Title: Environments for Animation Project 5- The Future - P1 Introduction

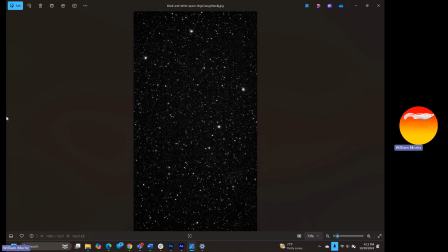[28:52]
I don't want you spending, 20 hours of your time painting the surface of a gas giant planet or the upper atmosphere of a gas giant planet. You need to be able to do this stuff quickly. This is where the stars come in.
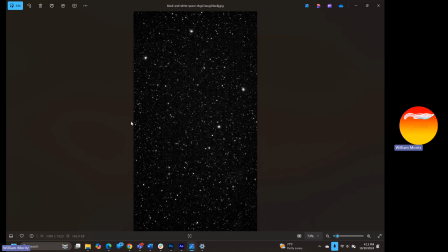[29:07]
So if you've got a window within your space station that's showing stars for this galaxy,
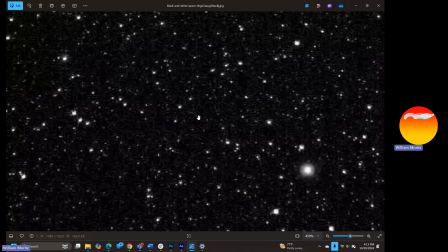[29:14]
do not go through and paint every one of those stars. There's more than you can count in the sky.
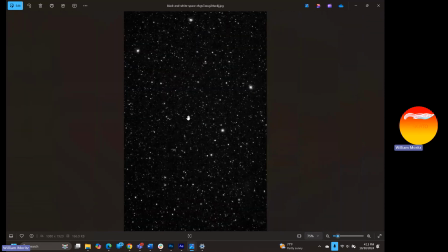[29:21]
So instead, save yourself some time. Just go on to Google, or Bing or wherever and download yourself a massive, purely black and white image of the stars.
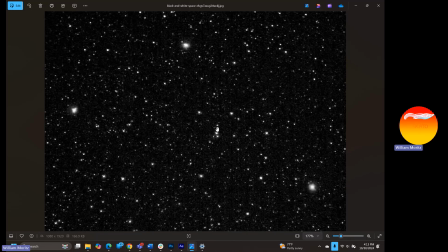[29:33]
And then set it to screen within Photoshop, and you will get a bunch of white little dots on whatever kind of background that you want to create.
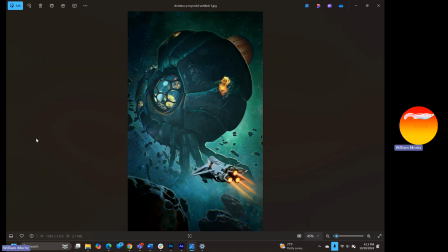[29:42]
Please be wary about creating backgrounds that are too nebulous.
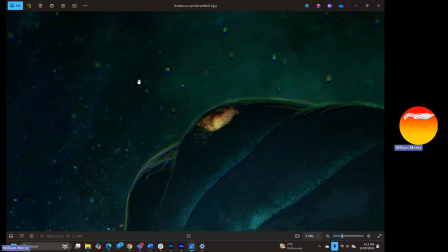[29:49]
What I mean by nebulous is up here. Okay, so we can see that we've got all this smoke, all this distortion.
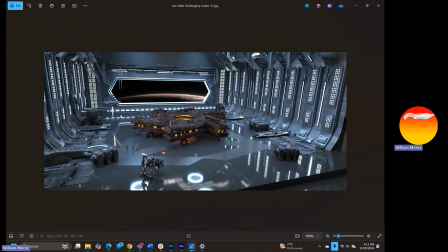[29:57]
A lot of times people want to think about, well, I'm going to have my space station and my spaceship, and then there's going to be like, a star exploding in the background with a big old spiral galaxy. Well, what ends up happening when you have one of these
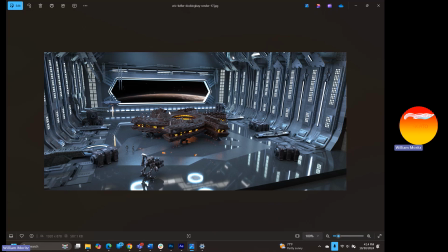[30:12]
multi-rainbowed spiral galaxies within your scene is it takes away from the viewer's attention. It's very hard to work visually a spiral nebula galaxy that's all kinds of,
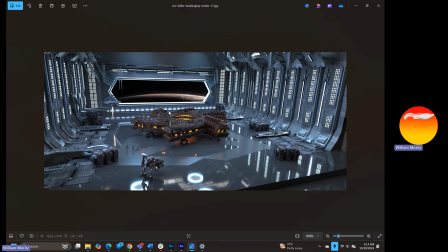[30:28]
all kinds of multicolored within your environment. We're trying to get the audience to be able to focus on the space station and especially the spaceship within our scene,
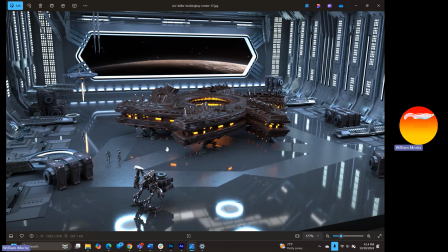[30:40]
because the character is going to have some kind of interest in the spaceship. It's either coming or going from it.
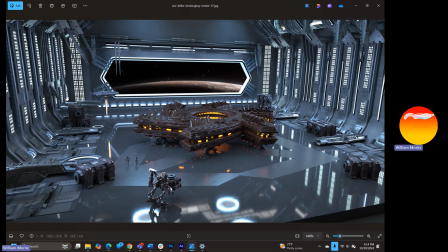[30:45]
They're overlooking, inspecting their ship.
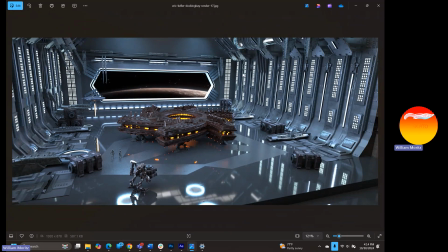[30:47]
The ship is just landing, and their dad came home from being away in space for the last 6 months.
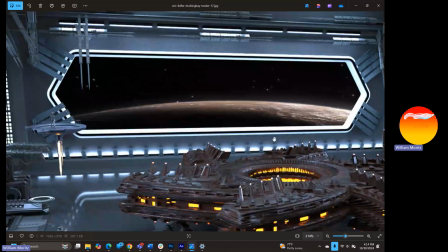[30:56]
And this opening here, you can see how the artist has smartly chosen not to put a big spiral galaxy. It's not purple, it's not anything. It's looking off into the deepness of space. And you can see that we do have the planet that's starting to show up, but instead of trying to show every little detail on this planet,
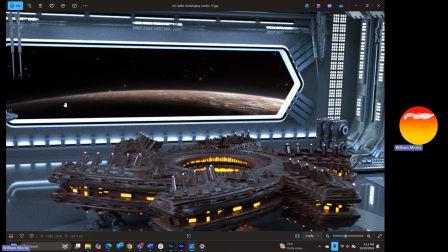[31:14]
we've got most of the planet covered, and the planet really is just being represented as kind of a big
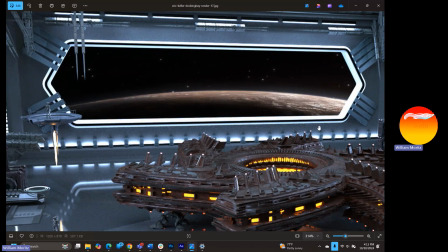[31:21]
textured line within this shot. If you had exposed the entire planet,
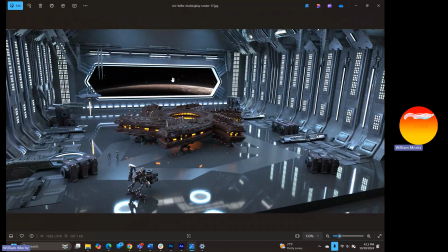[31:26]
think about how this black area would be competing with all the noise that's happening within this spaceship here.
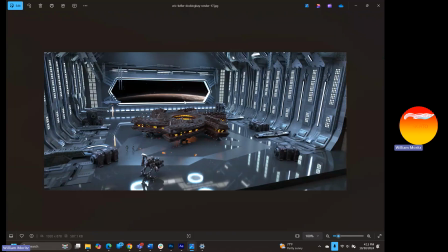[31:33]
So this spaceship is the thing that we're supposed to look at. We can tell because it's got 30% of the noise, the most contrast, the brightest saturation is going on within the spaceship. And if we've got that much visual noise texture that's happening within this planet,
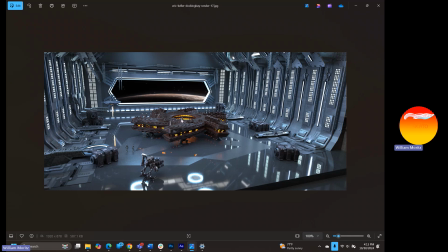[31:48]
it's going to take away from what it is we want the audience to look at, which is this spaceship. I hope that that makes sense to you guys.
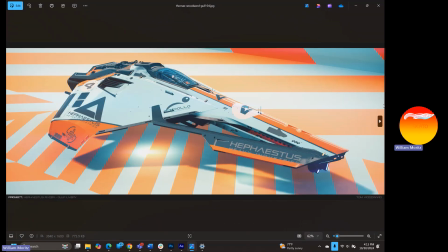[32:00]
I've got some other examples that I wanted you all to look at and to think about while you're designing your spaceships. So you've got the choice to be able to think about whether your spaceship is going to be for a singular pilot. In the TV show The Mandalorian, I have no idea how the Mandalorian
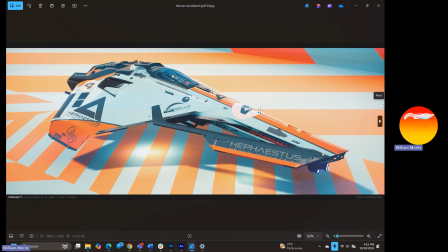[32:18]
was traveling all the way across space in that horribly compact ship that he was using. It seemed like, you would need more space to get up and move around inside of that. With him and Grogu in there, it was way too small of a ship.
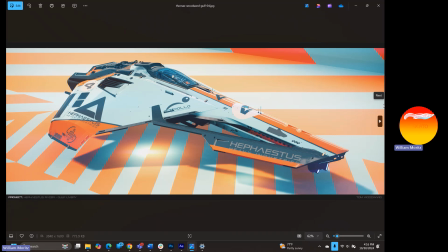[32:34]
Okay. But you can decide for this project if you want to do a massive spaceship or one that holds a singular person.
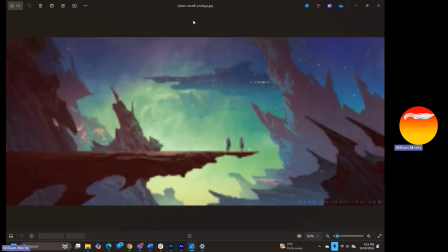[32:42]
Here we go. I think some of these photos have still got to download a little bit. Please keep in mind that this needs to be a space station, not a base that is located on a planet.